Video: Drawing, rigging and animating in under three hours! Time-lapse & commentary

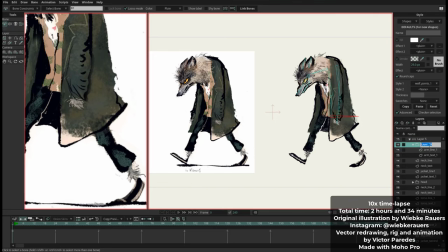(6:54)
brush um with some spray there so to create those
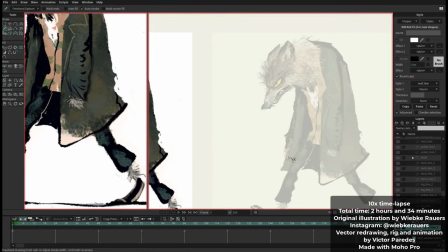(6:59)
dots and i think the texture looks much nicer and more natural when i add
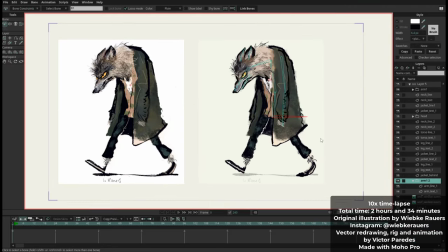(7:03)
those dots so during the video i will continue adding those dots uh
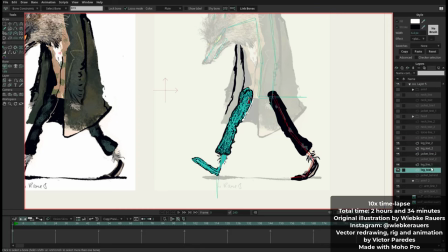(7:08)
for the rest of the animation so here i'm just rigging here's the the process i'm saying
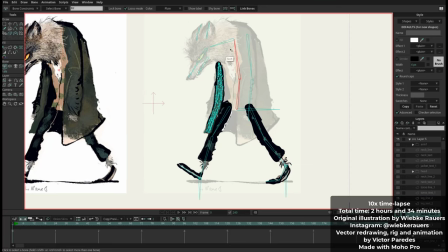(7:13)
that i just select the select the bones and and link
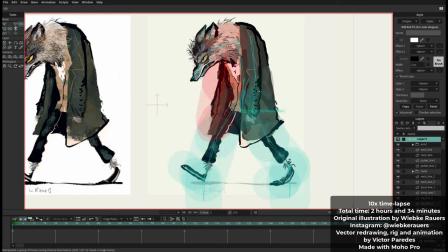(7:18)
the bones to to each layer um so now the character is fully
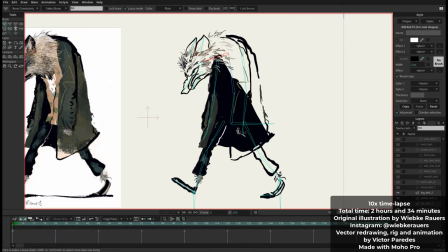(7:23)
rigged again nothing too fancy it's just bending mostly and now since
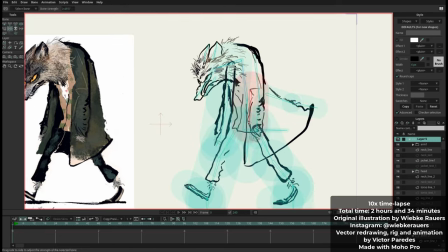(7:28)
i separated the texture from the line i can see that only the lines i can filter them and
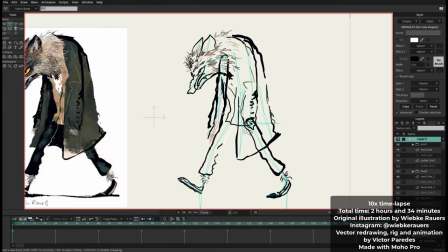(7:33)
actually i called every line uh layer i call it line and every texture layer i call it texture so that means that i can isolate i can just
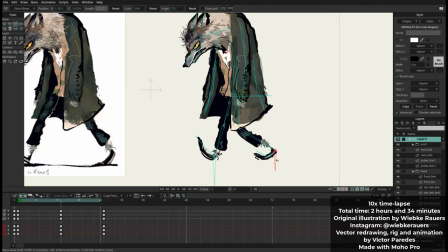(7:42)
filter all the texture and just hide everything all the lines and hide all the lines um here i'm using target bones for the for the
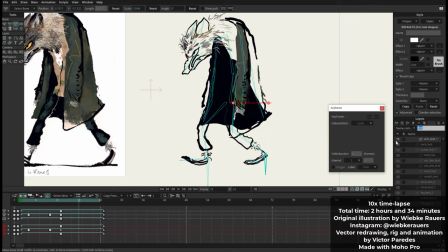(7:51)
legs so that is using ik now like like in a 3d software so this the character is the feet are always on the ground
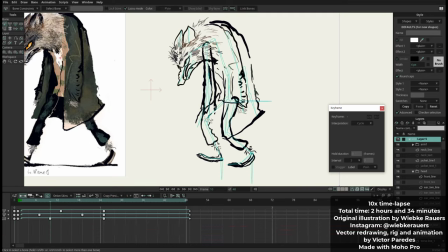(7:59)
even if i move the character up and down so i think that is very cool for animating walk cycles because i can just play with the bounciness of the of the walk cycle so here i'm just testing mostly the general
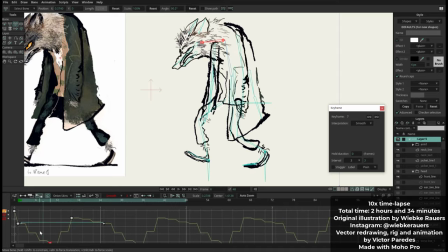(8:11)
movement uh the rig is still not fully working if you see if you see for instance the legs they are not bending very well they bend like in a very
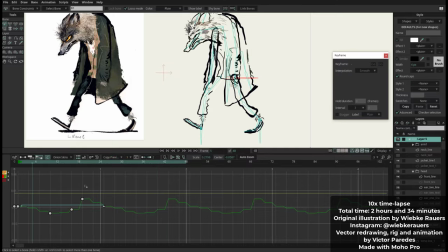(8:20)
round way that it looks a bit like rubber but i will
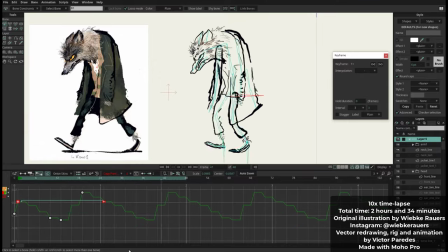(8:25)
fix that later but i i'm just testing here how the walk cycle should work how it should feel because i wanted to have a walk cycle that
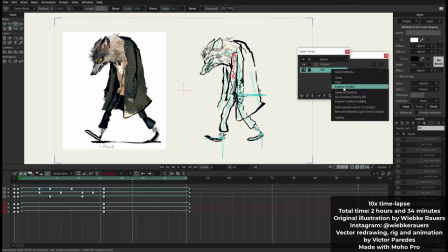(8:34)
could translate the personality of the illustration i hope i got
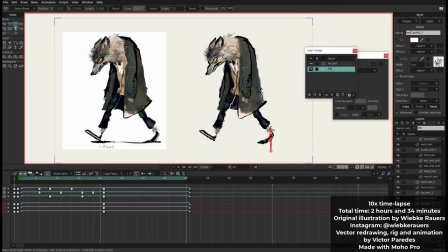(8:39)
something like that um of course there are many things to fix and i mean i
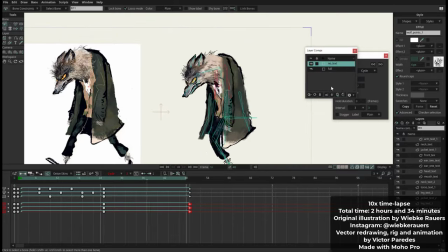(8:43)
am not the best one to animate world cycles but i'm trying at least so yeah i'm just moving here the arms um and
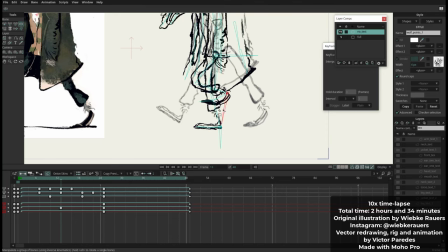(8:52)
you can see how i can move everything and even after that i am i am still painting things so i am i am already animating but i can always go back to frame zero frame zero is where you set up your character so i can still go back
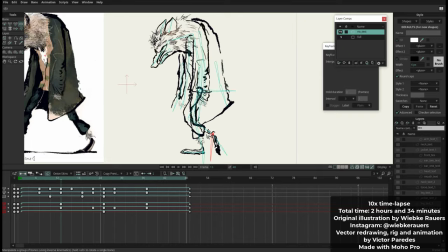(9:04)
and paint new things um in order to make it look better so now i'm just doing like the passing position and um animating now the clothes so it can react to the uh to the
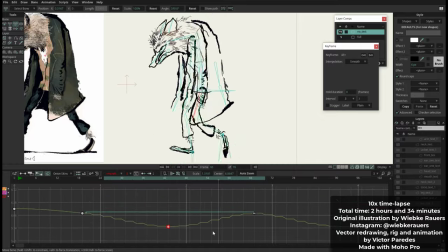(9:19)
animation i'm using here the the graph mode so sometimes you will see the graph here and if you see the graph it looks like some stairs uh it's not a smooth line on on the graph and that is because i am animating on trees so instead of having an in-betweening on every
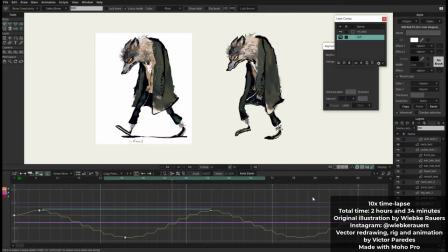(9:36)
single frame i i have in between every three frames so that gives some more natural results because you you have less uh you
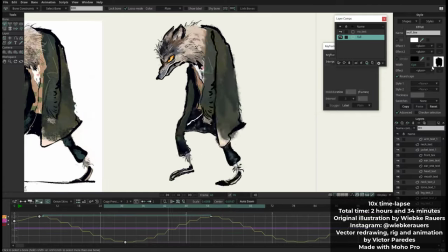(9:46)
have less uh in between there so it looks more like someone is actually painting it uh
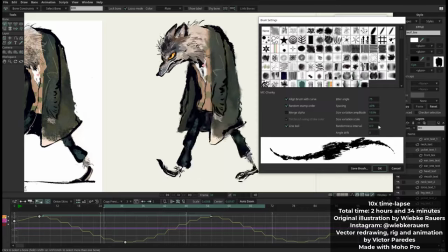(9:51)
i could change this to work on once that means like 24 frames per second but with that it starts to look too digital and the effect of
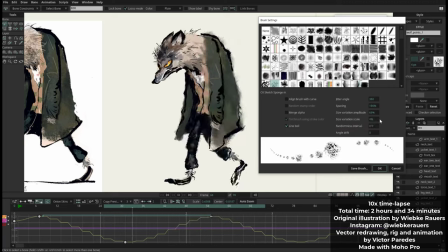(10:02)
something being repainted is lost so I prefer to animate on trees here I was just checking the
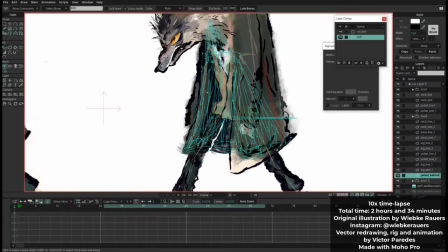(10:08)
the boiling effect you couldn't see this here because it was too fast but I was checking how with the wall cycle how
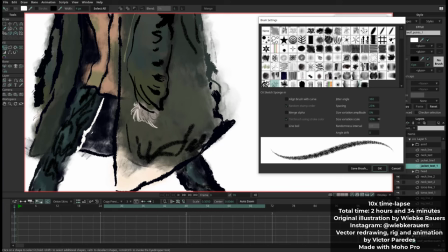(10:15)
things were boiling and how I could improve that because sometimes the boiling is too much sometimes it's too little sometimes maybe you need to change a little
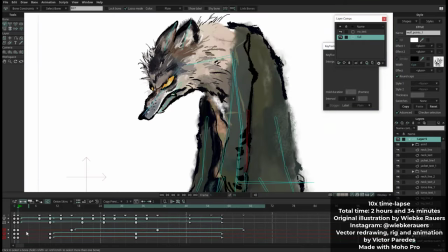(10:24)
bit one of the of the brushes but this is just something about what you want from the animation again my goal here is to think about
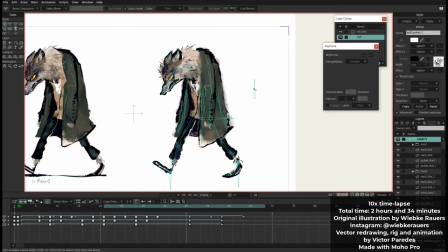(10:33)
how to translate the this illustration how could i translate it to to an
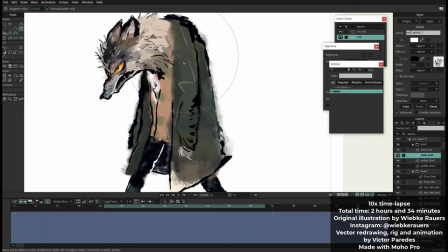(10:38)
animation something that looks like someone is actually redrawing this character and it feels alive
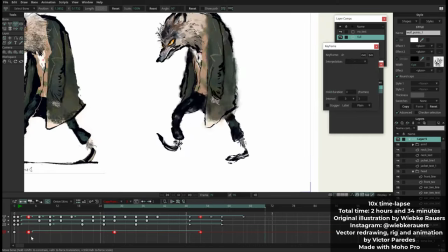(10:44)
like every stroke is actually alive something i think i feel it's very
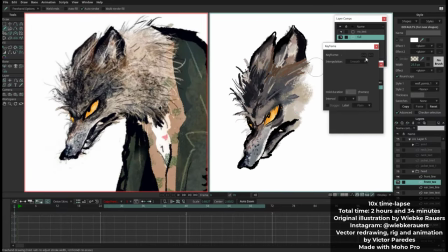(10:50)
interesting about animating with vectors and it's something like many people think about